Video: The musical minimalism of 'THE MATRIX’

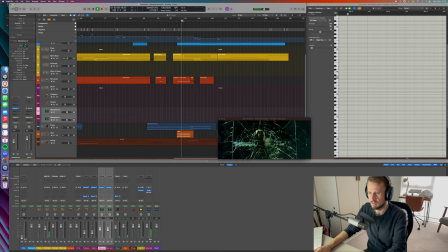(27:02)
Harp comes in, typical romance.
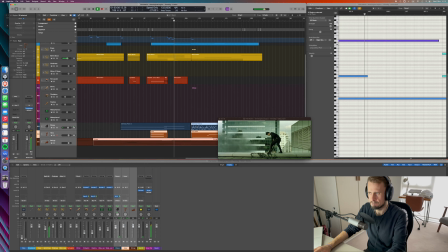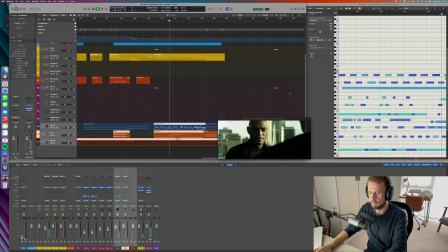Super high, soaring right up there. Really beautiful. Just this ambient kind of pad.
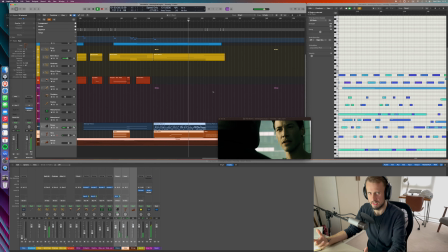(27:38)
It's completely filling the scene with that bullet time feeling from those overlapping brass, but they're much lower down in horns. And even though it's incidental, it's underscore for a conversation. it just allows us to keep feeling the fact that the scene is filled with that bullet timiness, that he's really embodying his new abilities the whole time, even while it's under just a conversation. So the last little bit I wanted to mention around the actual interplay between diegetic sound effects, in-world sound, and the music. If we have a look at the waveform here of the original, it's around the time where the helicopter's going down, and you can actually see on the waveform the individual whoop, whoop, whoop, whoop, whoop, of the helicopter blades.
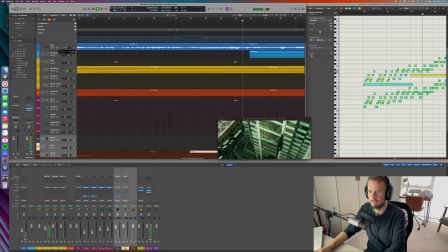(28:29)
I'll turn this up. And after this, when the helicopter crashes, there's this cacophony of sound effects happening. And I didn't really appreciate just how much the music would pull away. Your instinct as a composer is to describe the grandiosity, but sometimes silence says more, I guess. And we really come all the way out of it.
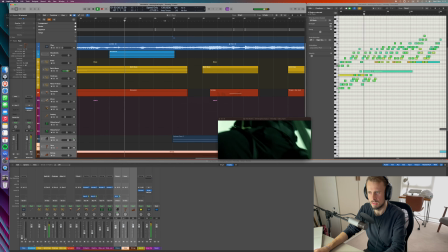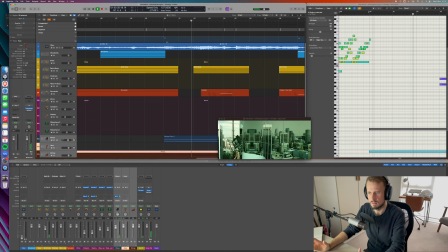(29:04)
And we just have this
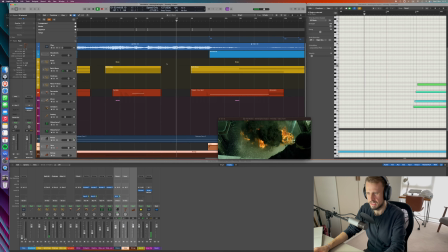(29:10)
contrabass drone making way for all of those sound effects and just the sheer scale to sink in. And then we come back in into the love theme. It's really beautifully spotted. It's completely operatic in scale. And yeah, it just makes me appreciate Don Davis so much more. I already knew he was a genius, but just honestly, this is a really once in a lifetime score. And yeah, I guess I can't wait to try and fit some of these, particularly rhythmic and harmonic techniques, into some of my own writing. So it's really exciting. So that was episode one of this little series. I'm hoping to do maybe 5 or 6 more episodes. I have a couple of scores in mind. So if you've liked the essay and discussion around some of these devices, then please pop back for those subsequent episodes and you can hear a lot more about some of my other favorite film scores. Like, comment, subscribe, obviously, and hit the bell to be notified so you will see as soon as I post those new videos. Really looking forward to getting those out the door. Thank you if you've made it this far, and yeah, hope to see you in the next one.